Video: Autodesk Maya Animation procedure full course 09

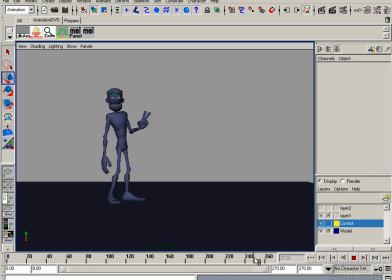(8:11)
And probably now you would expect that I maybe keep the animation on and something funny is happening, like the ball is coming in and hits him and he falls to the side. But you know what? No, we don't do that. We stick with that animation and try to make it better. So take a look at the head now.
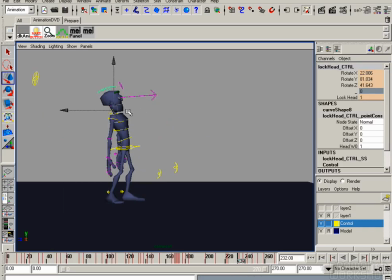(8:31)
Now, see? When the character moves up, then the head is almost not turning around. It's like he's staying in one pose.
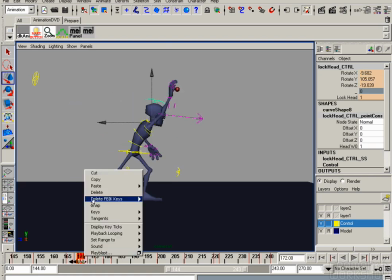(8:47)
And we want to change that. And I don't know why there are so many keys here, so get rid of them.
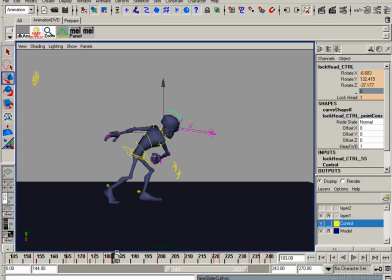(8:54)
And change the position of the head a little bit, like here. Yeah. Get rid of some keys that could make weird movements or rotations. And yeah, here.
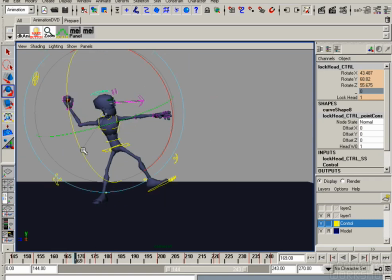(9:15)
Let's change the position here. Yeah. Just change the rotation a little bit more, so it's not so straight. A little bit rotated towards us. Yeah, I think that's better. That's good.
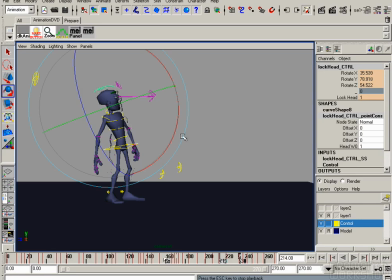(9:33)
And I think his left arm is moving backwards a little bit too fast, so let's delete one key and put in another one. So we change the timing. Yeah, it's better. Okay, so let's take a look at the whole animation.
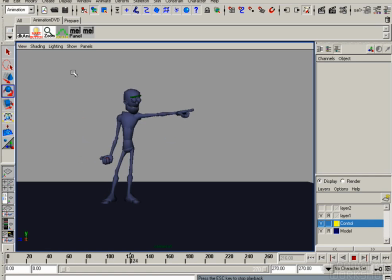(9:51)
What we have looks good to me. Yeah, from the ball. To be honest, this pose is still not, but for now we keep it like that and we keep on going. So what we can do now, in order to push the poses more,
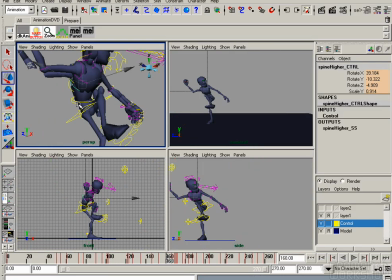(10:07)
we can put in a squash and stretch onto this pose.
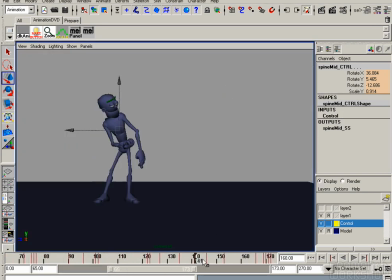(10:12)
We do it in that case with scaling the upper body. Alright. We can do a stretch here when he goes into that pose.
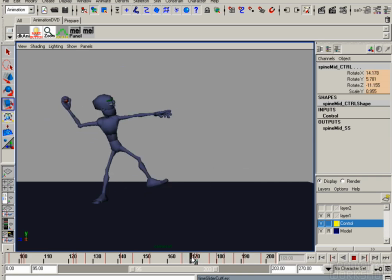(10:32)
And when he comes into that pose, we do a squash again on his upper body. Like that.
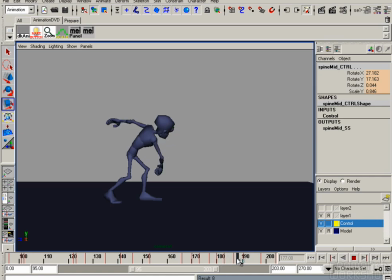(10:49)
You see there are some other keys that disturb the illusion of a nice animation. So let's go into the graph editor, and there we can get rid of those attributes.
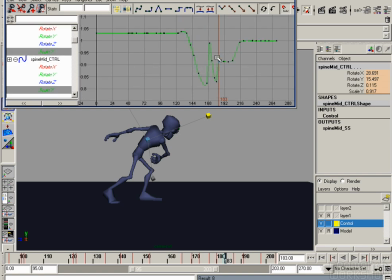(11:02)
Just select the scaling attributes and delete all the keys that we don't
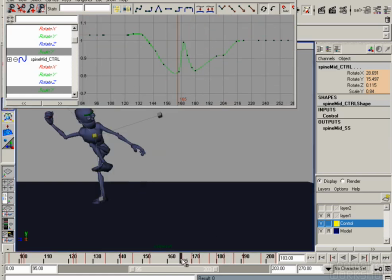(11:08)
want, so it looks smoother. Yeah, and it does. Yeah, maybe delete some keys and change the tangent here by rotating it and get rid of this key.
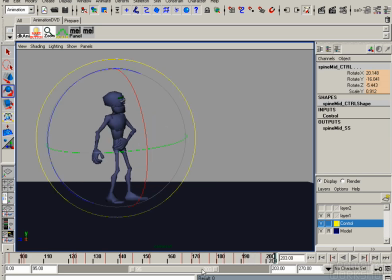(11:29)
Alright, so maybe I should tell you something about squash and stretch, another principle of animation. This action gives the illusion of weight and volume to a character as it moves,
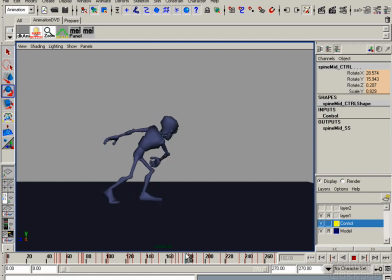(11:44)
and it also defines the rigidity of the material of an object.
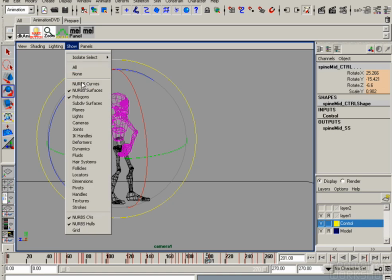(11:53)
And every character needs to feel alive, and squash and stretch is one tool to provide that.
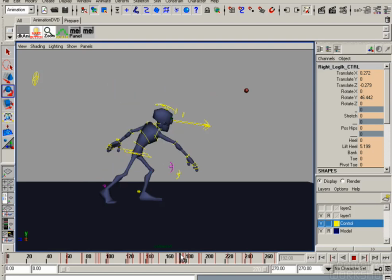(11:58)
So it doesn't feel like wood or metal. What is important if you use squash and stretch, so no matter how squashed or stretched out a particular object gets, the volume remains constant. Another way how you can use squash and stretch is if you want to show speed.